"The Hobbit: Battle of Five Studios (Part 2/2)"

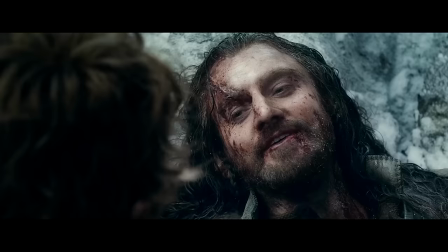One of these scenes features a relationship that has been built organically.
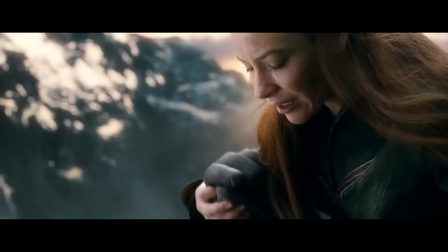The other features a woman crying over a man she has no reason to care about in a studio mandated love triangle, and the latter is given the greater focus because it comes last.
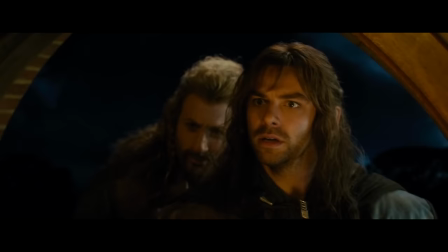I'm not saying Keely and his wingman Feely don't deserve some sort of death scene, because yeah we've spent a lot of time with them too, but that this happens...
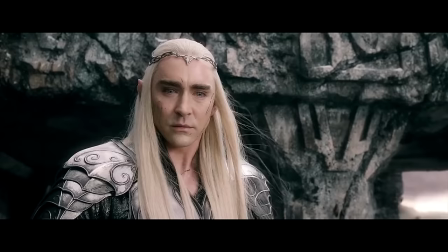Why does it hurt so much? Because it was real.
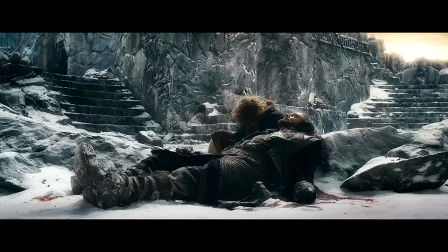Immediately after this...
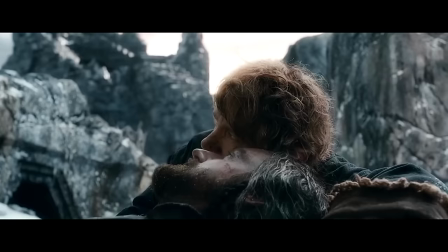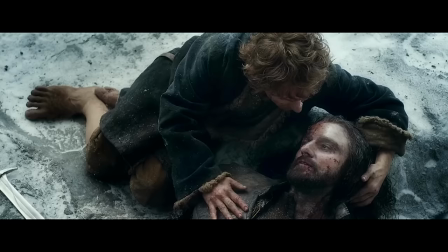robs Thorin's death of its gravitas and pulls the rug out from under what was naturally a cathartic and good farewell that had actual bones in the story.
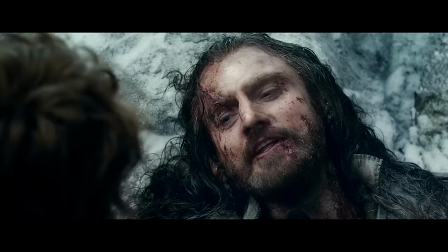I am so sorry that I have led you into such peril.
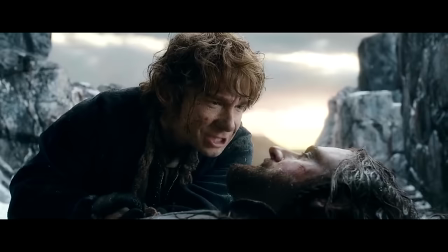I'm glad to have shared in your barrels, Thorin, each and every one of them.
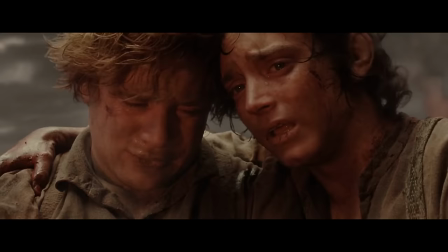And I hate to bring out the tinfoil hat again, but I cannot help but wonder if Warner Brothers looked at all the gay jokes that followed the Lord of the Rings trilogy
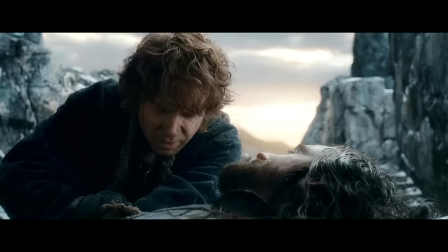I'm glad you're with me. And thought, we don't want that.
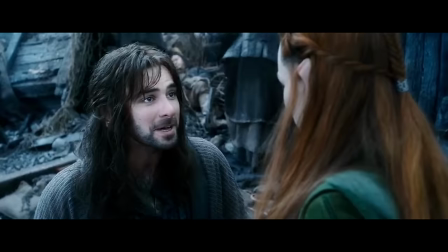No homo. It isn't difficult to tease out the stuff that worked, like Thorin and Bilbo, from the stuff that didn't, like Tauriel and Keeley, Gandalf and Galadriel.
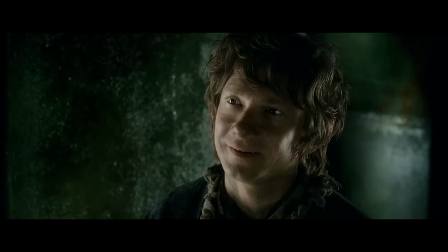On the one side are things that were there in the source material and just needed to be fleshed out.
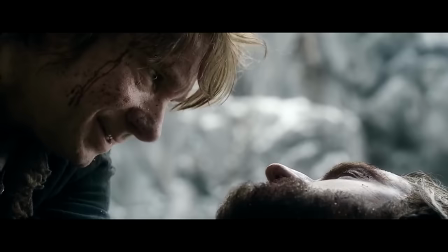The other is made up out of whole cloth tacked on because the studio wanted it because the focus group said it tested well And it's less gay.
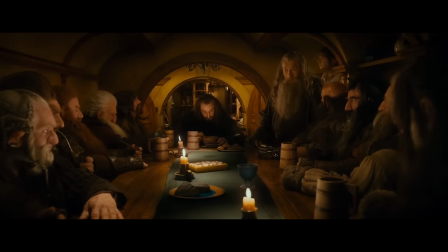So the emotional core, especially between Bilbo and the dwarves, the most important aspect of the films, suffers.
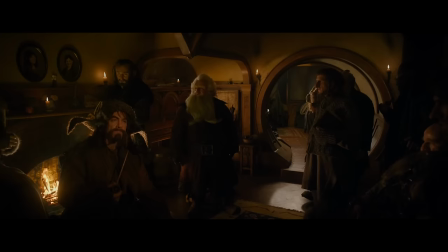In this movie, this is our fellowship, and they start out great. The strongest point in all three movies is at the beginning when the dwarves show up.
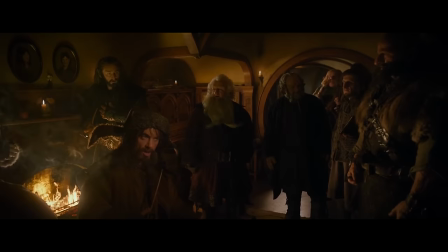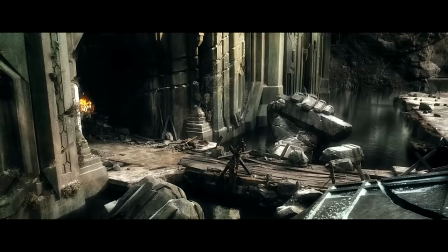But as the movies progress, they matter less and less until movie three ends with Bilbo just sneaking out.
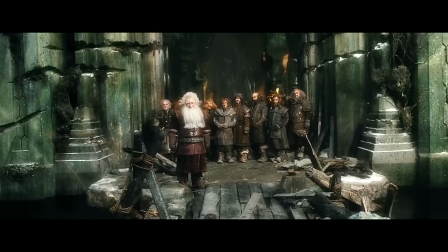And the implication here is that the emotional core of the story doesn't really matter. Even though we were in the core cast, we really did feel at some point that we were actually becoming the world's highest paid extras.
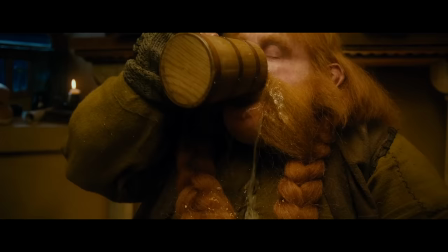Whether it had to do with the fact that the studios had said, actually, they're all right, these dwarves,
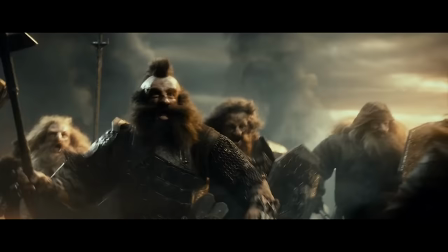yes, but the real stories are the battle between Thorin and the evil orcs.
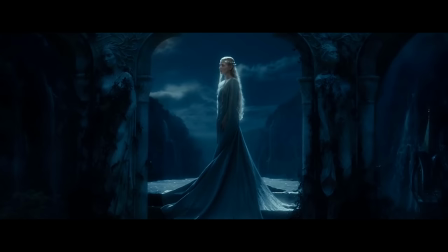It's the story of the relationship between Redagast and Gandalf and finding Galadriel again and getting her help. If that is what the studios were pushing for, then they certainly got what they wanted.
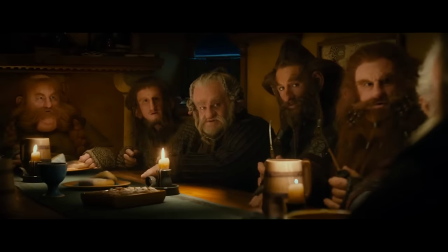What I think they missed out on was the heart that we started with.
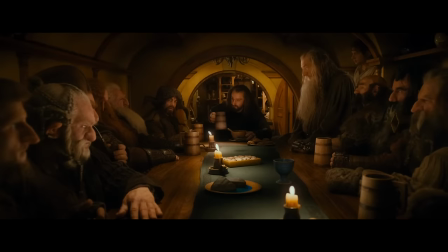And we had that as a group of dwarves going with Gandalf
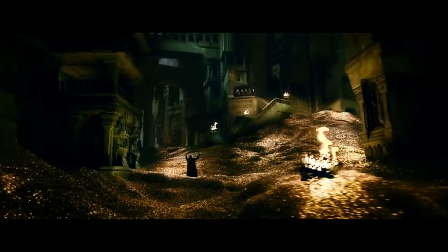and with our hobbit to find our treasure. The treasure, like in the Māori language, taonga, has to do with the treasure of people, of history, and really of heritage. and that's what we were after and that's what we as actors were driving towards and that I felt gradually dissipated until at the end we just had a big punch-up with five massive armies driven by technology.
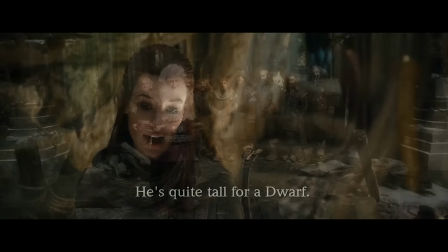There is a lot more to it, but in the case of The Hobbit, bad studio mandates seem to be the cornerstone of the discussion.
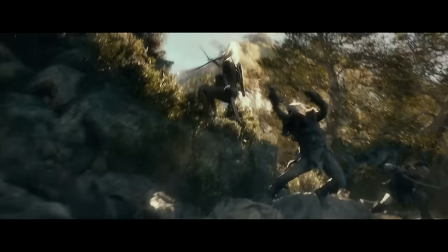No, I don't necessarily feel better about The Hobbit, but that doesn't mean that the legacy of The Hobbit has to be all or nothing.
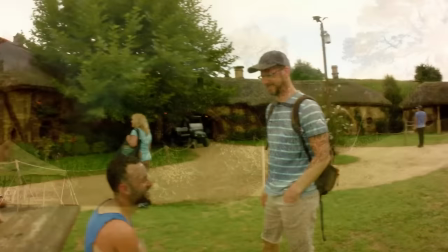I mean, just look at what it's done for the people of New Zealand. Clearly, they're proud of their ties to Middle Earth.
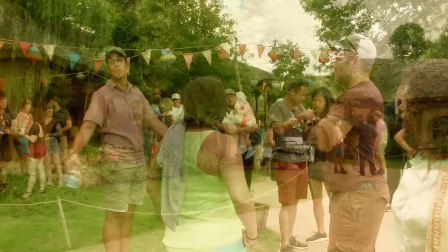There are giant stone dwarves at the airport. And this well-kept-up movie set staffed with enthusiastic people happy to show you around.